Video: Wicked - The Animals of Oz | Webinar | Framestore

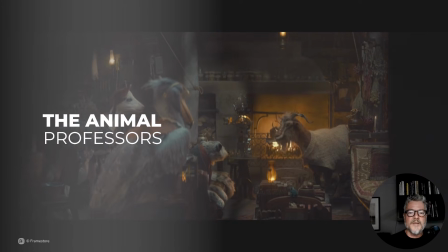244s
Framestore London's animation challenges in Wicked Film 1 relate mostly to Doctor Dillamond,
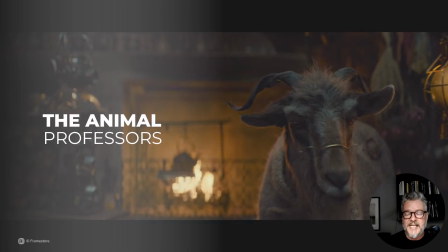250s
a sentient go-professor from Shiz University and his fellow animal colleagues.
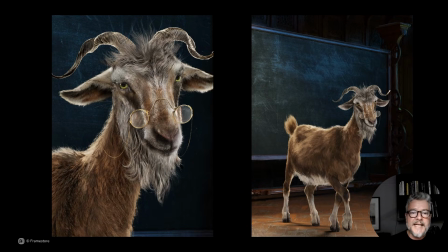256s
In Wicked Part 1, we learn that the animals of Oz are being mistreated and suppressed. Dr. Dillamond is a key figure for Elphaba, providing an ally for her and inspiring her fight against the wizard's oppressive regime.
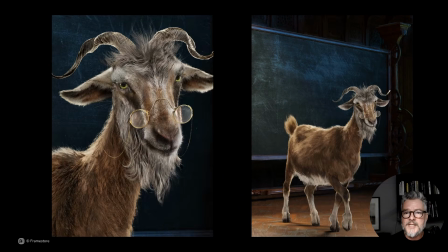269s
These are some of the early Framestore concepts, showing him as a very naturalistic-looking goat, but with intelligent and soulful eyes.
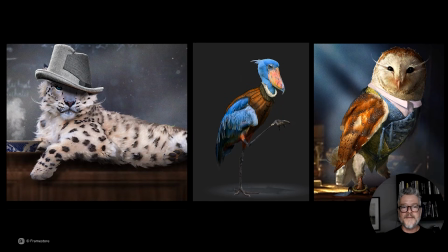277s
Director John Chu's brief for the animal professors was simple. They had to read as natural animals, but they needed something whimsical to distinguish them as being particular to and of Oz. Some item of clothing to humanize them. A designer hat, item of clothing, a monocle,
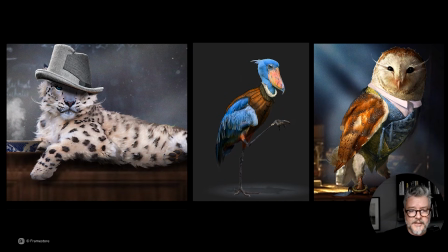296s
The whiskers on a snow leopard here, or eyelashes as on our owl.
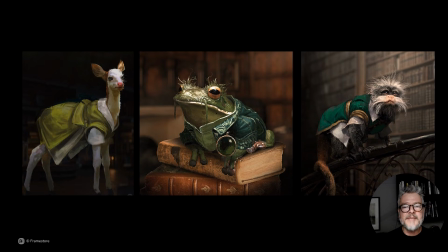302s
They had to be fully expressive actors, yet preserve their believable animal anatomy and silhouette. The central tension in finding performances was balancing animalness with actorness. Too animal, and you lose nuance. Too human, and you break the spell. Dr. Dillamond offered an exciting challenge.
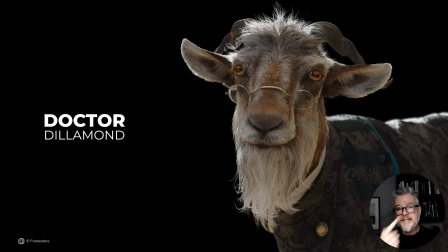319s
He features in several important sequences with many close-ups. His story is emotional, with an arc spanning both films. When building an animal asset, it is always a good idea to base your work on particular animal reference.
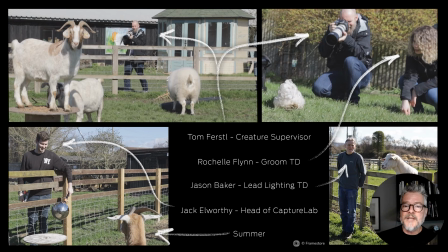333s
So, back in March of 2023, several of our team went to Buck's Goat Centre in the Buckinghamshire to record reference of a goat named Summer for reference as the animal blueprint for Dr. Dillamond.
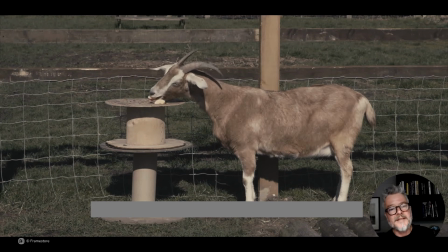345s
And this is Summer. The eating and chewing gave us a good range of reference when creating mouth shapes.
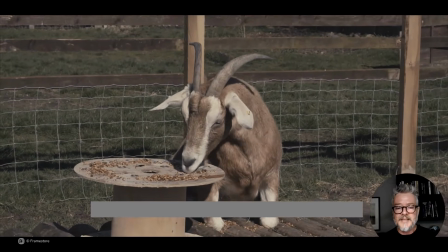352s
Look at her eyes here. I'll come back and talk about them later. Both Summer and her pal
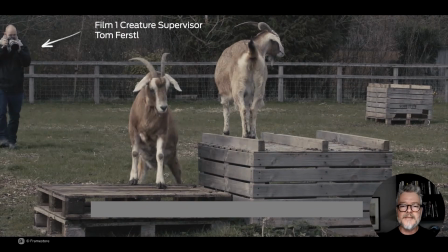361s
Autumn were quite young goats, and not really good reference for the tone of Dillamond's movements,
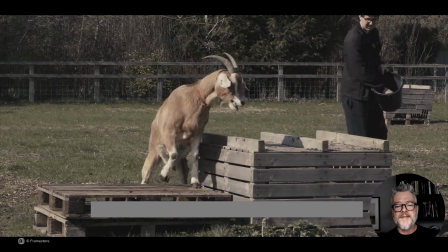365s
as he needed to be an older goat, so we found the better, stronger references elsewhere.
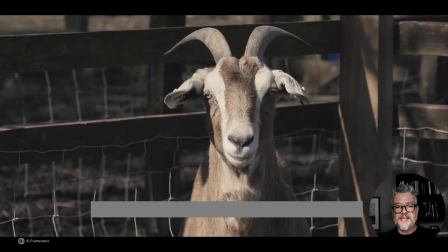371s
A nice feeling of firm floppiness in the ears here, which we did attempt to mimic.
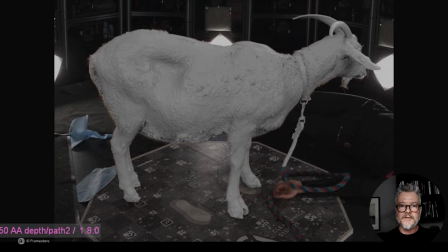378s
And here is Summer assisted by her handlers into our Capture Labs photographic array, which is used to provide the modelers with a three-dimensional scan to start with.
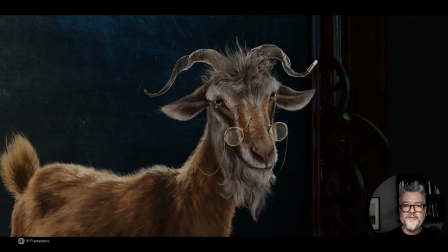387s
And jumping a great many steps ahead here is an early version of Dillamond with a groom in a concept match pose.
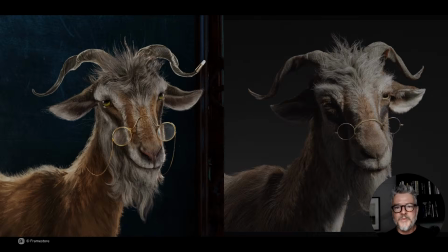394s
Just to check that we were on the right track. We would still need to put Dr. Dillamond in costume.
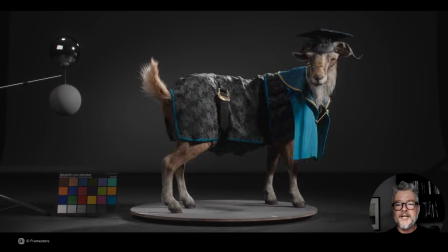399s
And voila! Jumping another great many steps, we now have a clothed Dr. Dillamond, and here he is in his academic
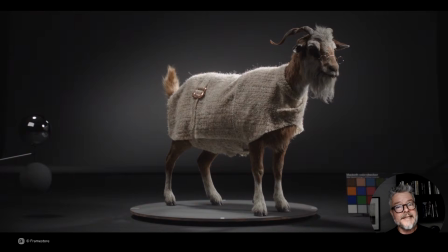408s
garb, and then something a little more comfortable for hanging around at home.
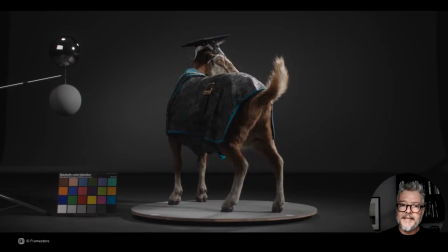412s
This is an example of a small performance study or vignette that animation creates to review all the character-related work together.
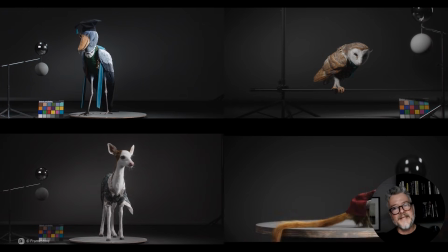421s
And here are some of the vignettes created for the other professors.
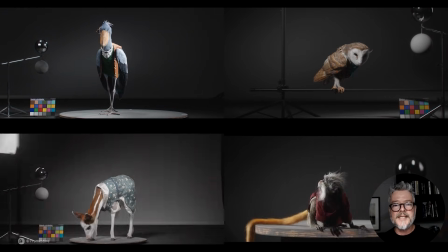424s
It's an opportunity to test out as much of the workings of the rigs and the CG generally before we start shot production.
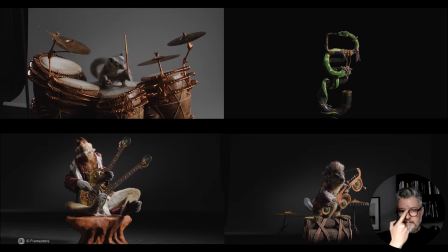431s
And here are some of the vignettes created by our Montreal team for their Ozda sequence in film 1.
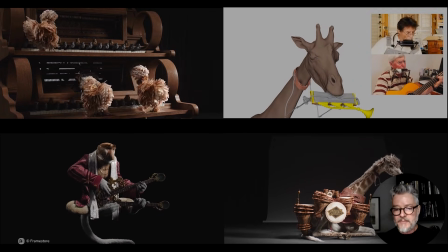439s
I always laugh at that harmonica playing giraffe. He's just brilliant.
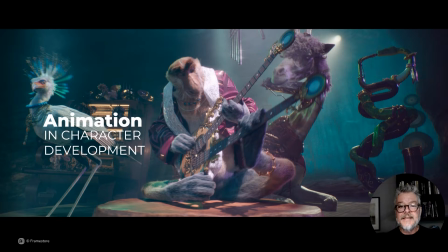444s
He should have added more of his own shots, I think. Animation has many roles during character development. Testing rigs and giving feedback on the modeling and rigging, as mentioned, particularly where it affects story, behavior, character, or expression.
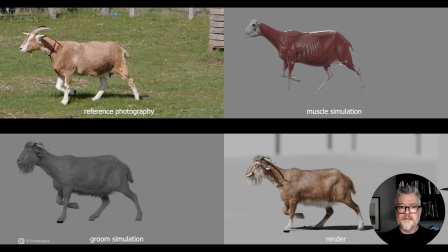461s
Here we have matched a clip in animation that we recorded of Summer walking in a field,
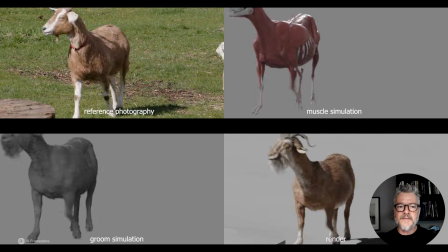467s
so that our riggers and creature effects artists can further develop and test Dr. Dillamond's muscle simulation setup.
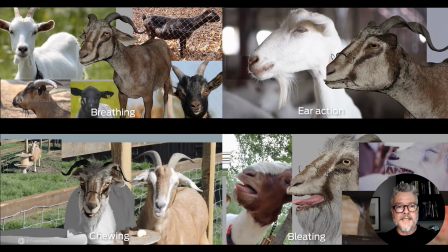478s
Animation sets up focused studies on many aspects of his character.
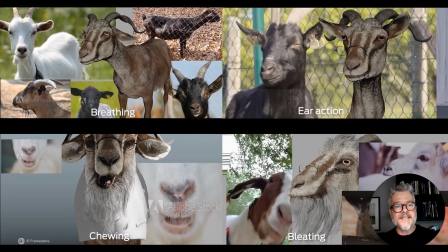482s
Top left, we created a refined, intense level breathing cycle.
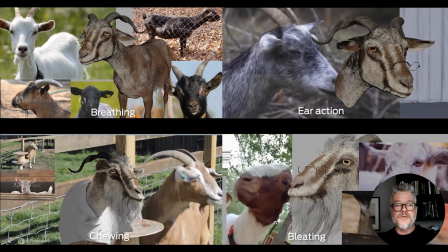487s
Top right, we have ears, ear flicks, and posing ears for expressive purposes are an important part of goat behavior.
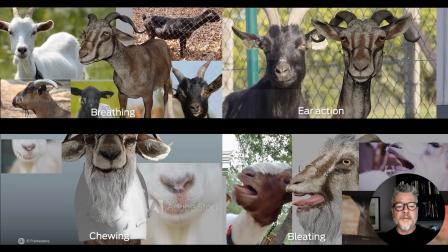494s
Bottom left was a general purpose mastication study,
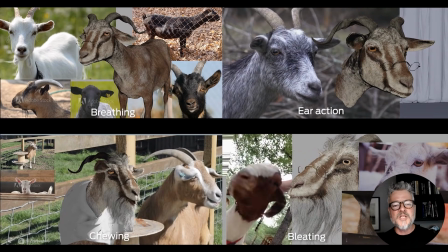498s
ensuring that we had a muzzle which could achieve a general naturalistic and fleshy motion.
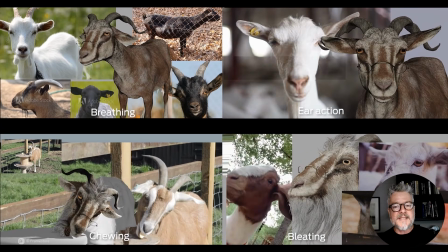505s
These are only a small handful of what was created,
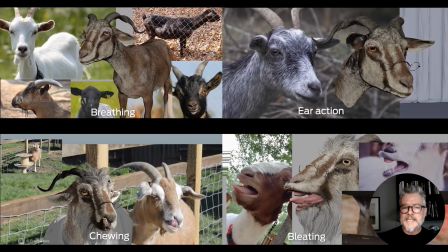508s
and our goal here is to immerse ourselves in an abundance of reference to find all the details that will help us to create a character that can perform in the most authentic,
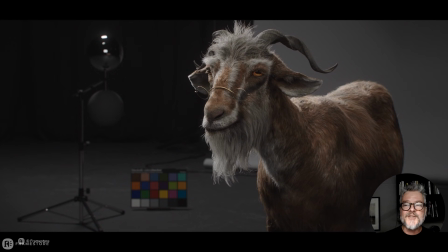517s
goat-like way. A good deal of this development is stowed into library for use down the line. So here is a good render of his breathing cycle, which utilizes unique controls along his entire spine, chest, and head, and activates shapes along his abdomen rhythmically.
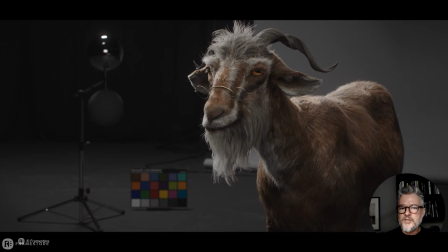534s
Most of this would be added to a shot during the finaling animation stage. The animator would then adjust the rhythm and to suit the shot and work it in and around the actions and dialogue.
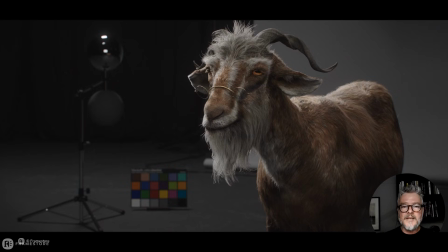548s
The same approach would be taken with ears and eyes and any repeating motion components.
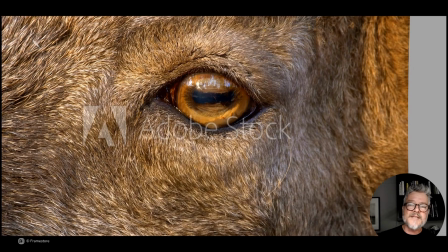555s
The eyes are the central focus for the audience, and it is really important that they look and move both realistically and are simultaneously emotive. We opted to stay with 100% natural goat eyes with the typical horizontal shaped pupil. Human eyes would have been creepy and unsettling.
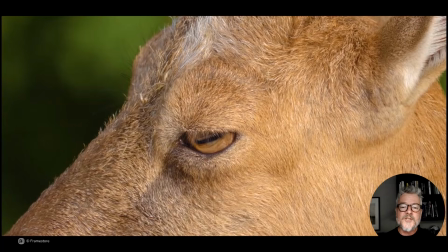574s
In this reference, we have examples from two angles showing an eye pulse and then the full squeezy animal blink.
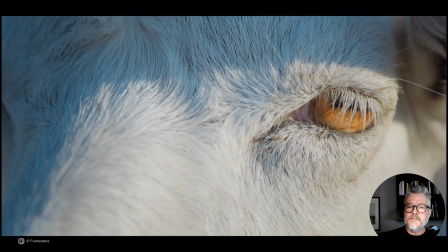581s
We use this so as to ensure we have a good match for the mechanical aspects of eye and eyelid operation.
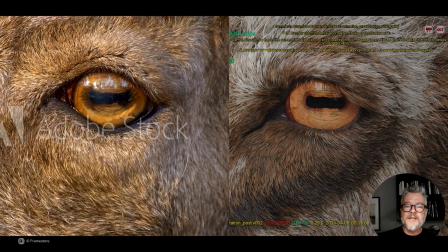587s
Here is the same reference with a render of the matching CG animation screen right. In setting up an eye rig,
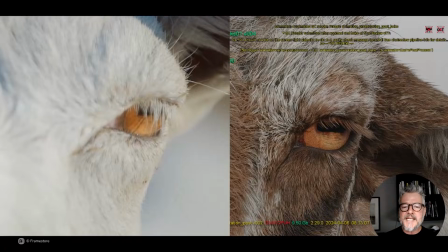594s
The blink is obviously the most important component, and seeking a similar amount of fleshiness as the lids close to our chosen reference.
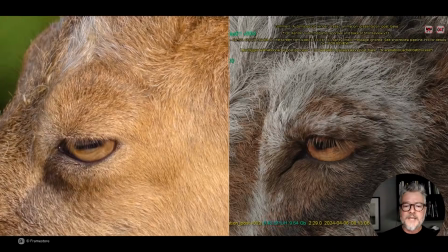602s
This fleshiness is created through triggering the various eye shapes in an overlapped way.
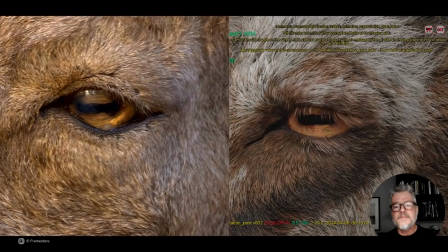606s
The eye follow shapes also add naturalism, and using reference such as this,
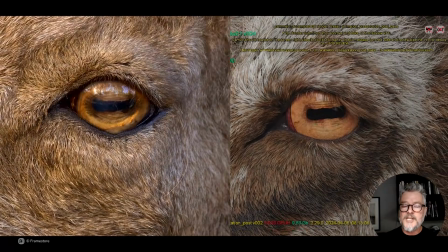611s
we can study these shape changes as the eyes rotate.
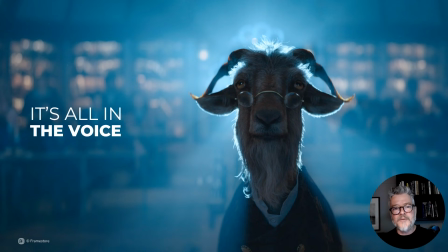617s
And it goes without saying, the voice for characters like Dr. Dillamond is critical. Around January 2024, when we were underway Dr. Dillamond's development, we did not have a voice yet.
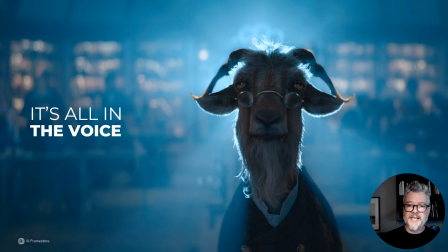630s
The writer's strike in 2023 was having all sorts of knock-ons around the film industry, and here it meant significant delays in signing talent. But we finally had it in February 24 in the form of the amazing Peter Dinklage. We like to have
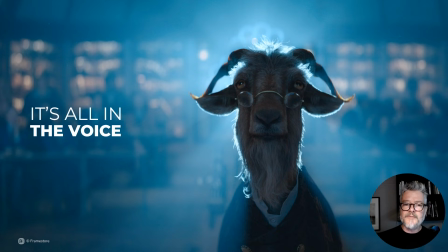647s
voice actors recorded from multiple angles, giving us performance cues and accents that are authentic and bespoke to the action.
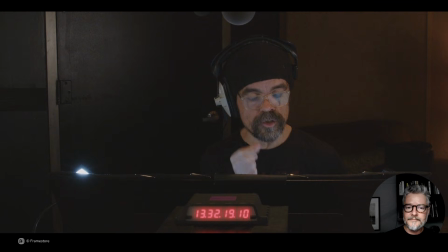655s That day, I was shown to their new non-speaking section. She never showed, and no one's seen her since.
So this was a take from the Something Bad sequence in film 1, and Peter Dinklage gave us a lot to draw from here.
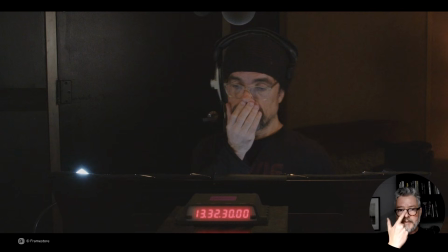674s
This particular clip was selected from the voice record brushes to be developed in animation because it showed in a short space a strong range of facial expression from Peter that we could attempt to lock into and channel through Dr. Dillamond.
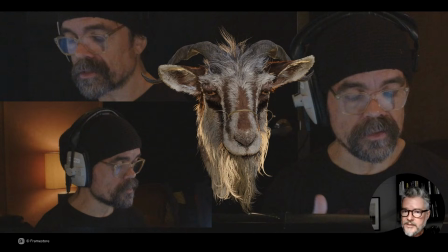690s
In crafting a performance, we're paying close attention to the eyes and how they might communicate expression and attitude. I mentioned the divergent goat eyes previously. As goats are ruminating herbivores, this makes good sense. Their eyes point out to the side.
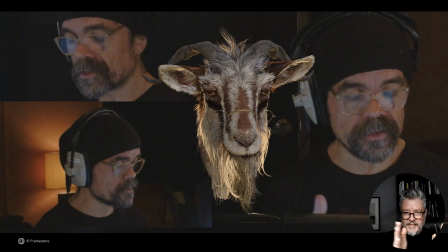704s
Giving Dr. Dillamond a sense of directness of gaze, converging his eyes towards a focal point would give him the appearance of intelligence. Converging the eyes forwards like human eyes, directly ahead, and you create a strange, uncanny effect. While if you do it too little, you're back to being an animal again.
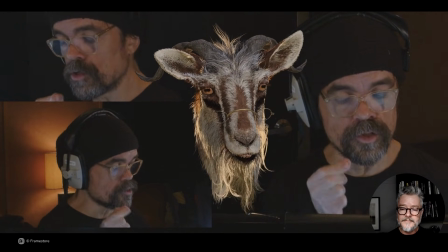723s That day, I was shown to their new non-speaking section.
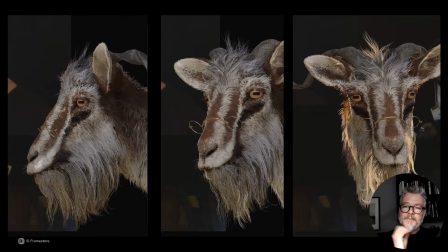731s She never showed.
There was a sweet spot in the middle where we were able to strike the balance between animal and human.
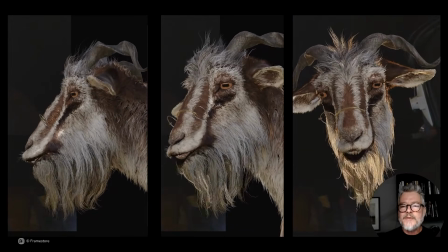737s
Lead animator Darren Rodriguez worked up this test.